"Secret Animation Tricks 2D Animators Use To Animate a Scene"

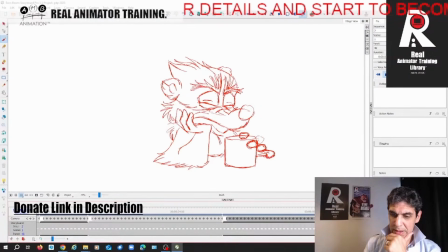(4:02)
Then when his eyes close and they play catch up, it's like a little kind of chain reaction,
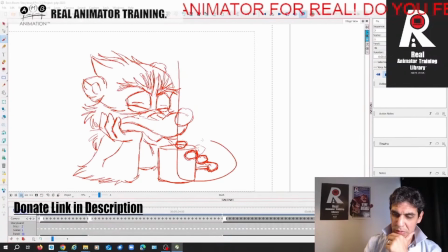(4:08)
opening up, bounce, causing these fingers, right,
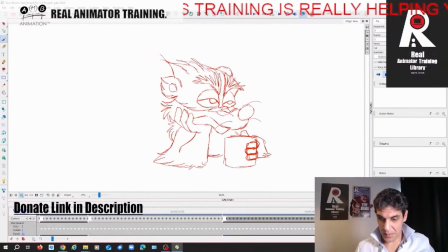(4:13)
to do that as a settle to a stop.
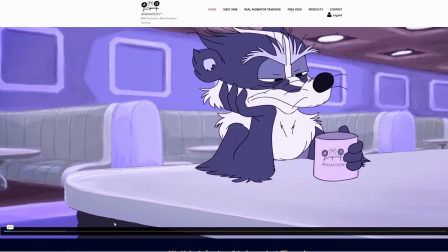(4:18)
Apologies for interrupting this great free content that I'm giving you. I know you're enjoying it.
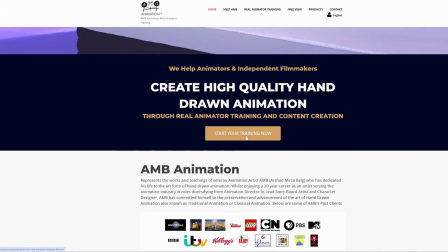(4:22)
I'll be quick, as I'm only addressing a select few of you who really are interested in truly transforming yourselves into real animators.
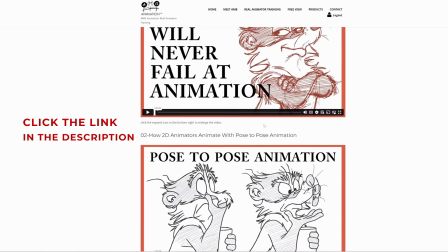(4:31)
This, as you know, is a tiny condensed version of a
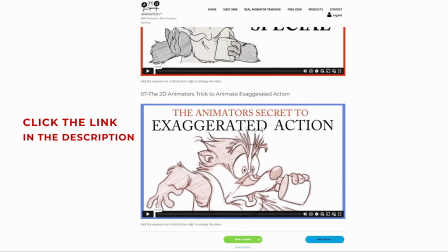(4:35)
14-part live stream seminar series where you can watch and discover the truth about animating in full and proper detail.
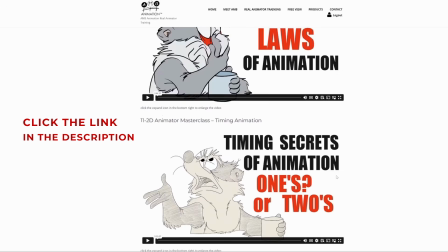(4:43)
Just click on the link in the description and you'll be taken to this page where you can purchase the entire archive for less than the price of a games console.
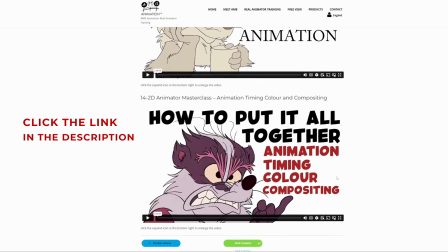(4:52)
So it's entirely up to you.
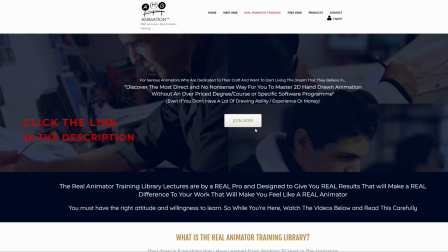(4:54)
If you're obsessive about becoming a real deal animator and finally want to see the light at the end of the tunnel, then you'll probably want this.
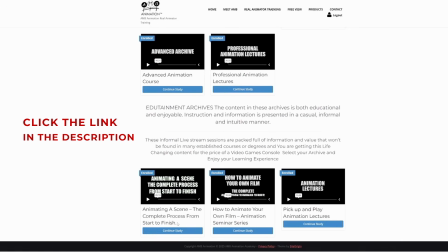(5:01)
And the rest of you can get back to this video and enjoy the free content. Thanks.
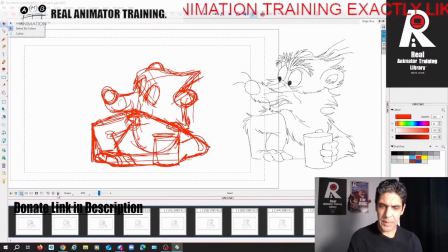(5:06)
Alright, so you can see that I'm pushing the angles of the pose and I'm hunching him over more.
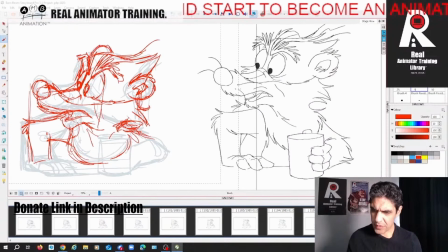(5:15)
I'm trying to capture
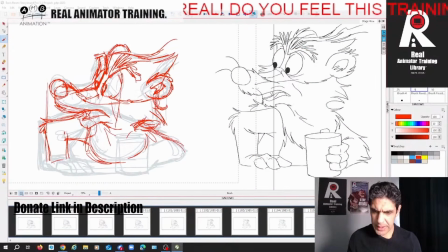(5:19)
what I like about the thumbnail, but then it doesn't necessarily, it's not 100% relating.
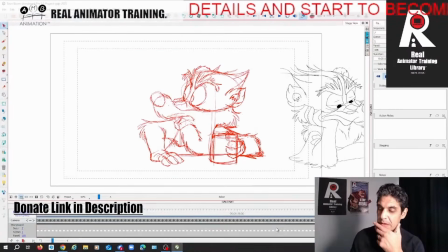(5:25)
Because as I said, let's have a look at this animation once more. As I said, from getting from each pose to each pose, so from getting to
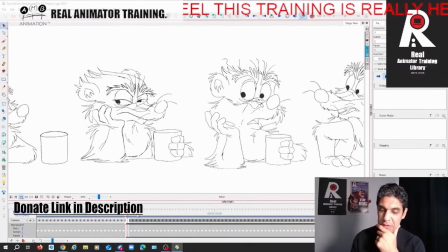(5:36)
this pose to this pose to this pose, I've just told you that there's a whole little story.
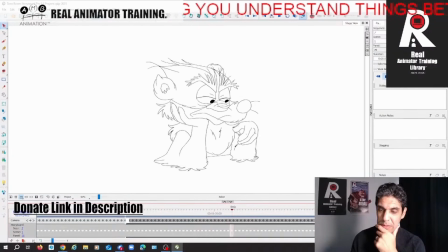(5:41)
So there's an eye roll, there's a grab, there's a glance, there's a sigh, there's a head shake, right? Then we hit that, right?
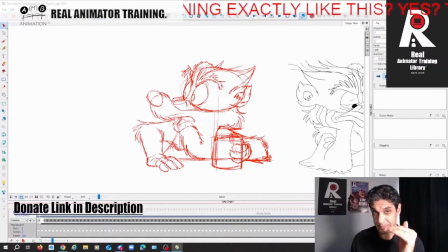(5:52)
So my brain has to think, okay, well, this is the next pose that I've got to get to.
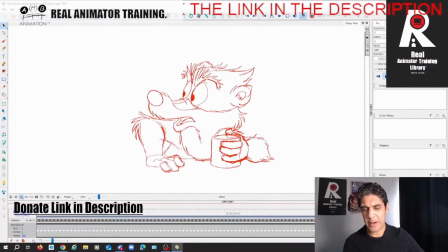(6:01)
Now we've got to go from hair to hair, right? But I'm not going to have him overdo it. Like, I'm not going to have him like look there and then go,
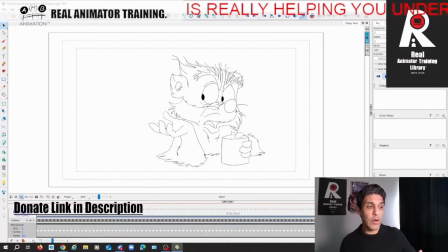(6:15)
oh, maybe like think to himself or overdo the acting, because we've already done so much. So I'm going to have him, I'm going to have him just do kind of like a double blink and then get into this pose, right?
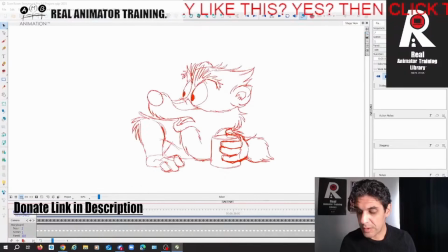(6:33)
So the only thing that we're going to have him do that's like a little bit of extra business is a double blink.
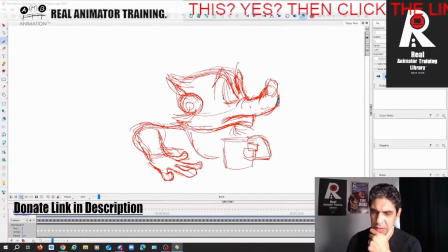(6:40)
Otherwise it's just too much. I think that's good. I want that pose to read.
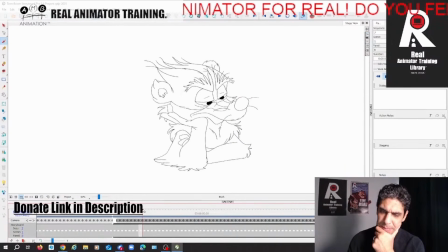(6:46)
I think something big is what's needed, because hair, it's not, nothing is, I mean, the eye roll is big, but everything is very subtle, very restrained. We've got big exaggerated eye movements, but that's it, right?
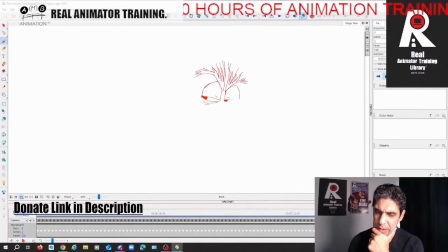(7:05)
Everything, even a little head shakes. I think this is the first step into the big thing, this kind of squash and stretch there. So I think it's good to do a big move here to accentuate the action.
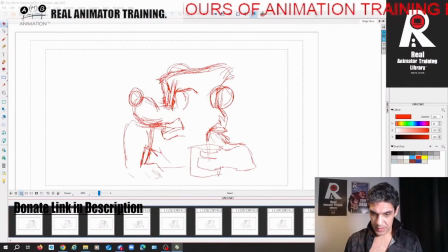(7:20)
So he's here, he looks back, like, what's this, eh? What's this guy on? Right? He looks back there like that, right? Okay, so that's what I'm gonna animate.
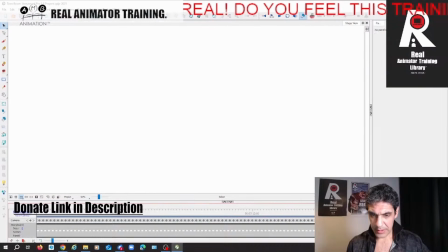(7:33)
So he's here, he looks here, he's just like, you gotta be kidding me, right?
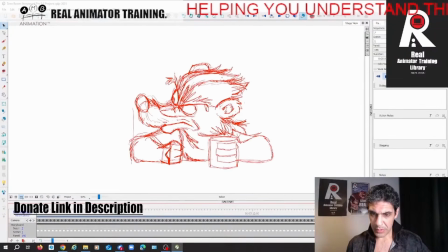(7:38)
Is this guy for real, right? So we just added a few poses in there.
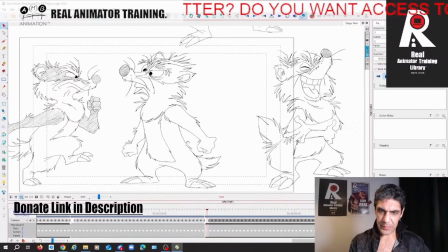(7:45)
So we've gone from
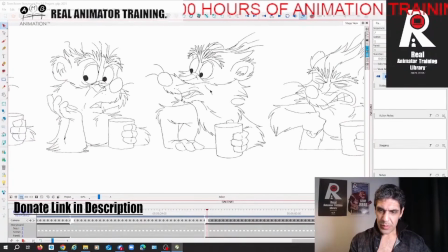(7:50)
this pose to this pose.
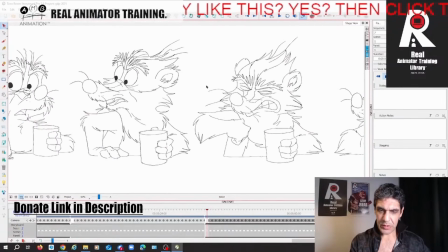(7:52)
We've got a whole new thing going on with a head turn, and now we're going to start breaking it down.
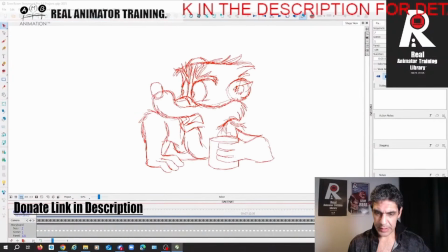(8:01)
So it's like, what?
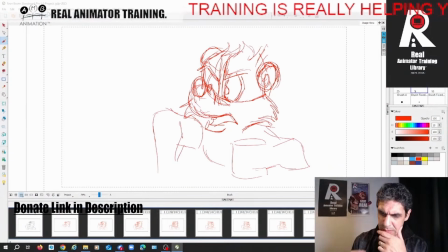(8:04)
Because you're watching me doing incredibly tight animation, and you see how tight it looks, right, when you're looking at it like this, right?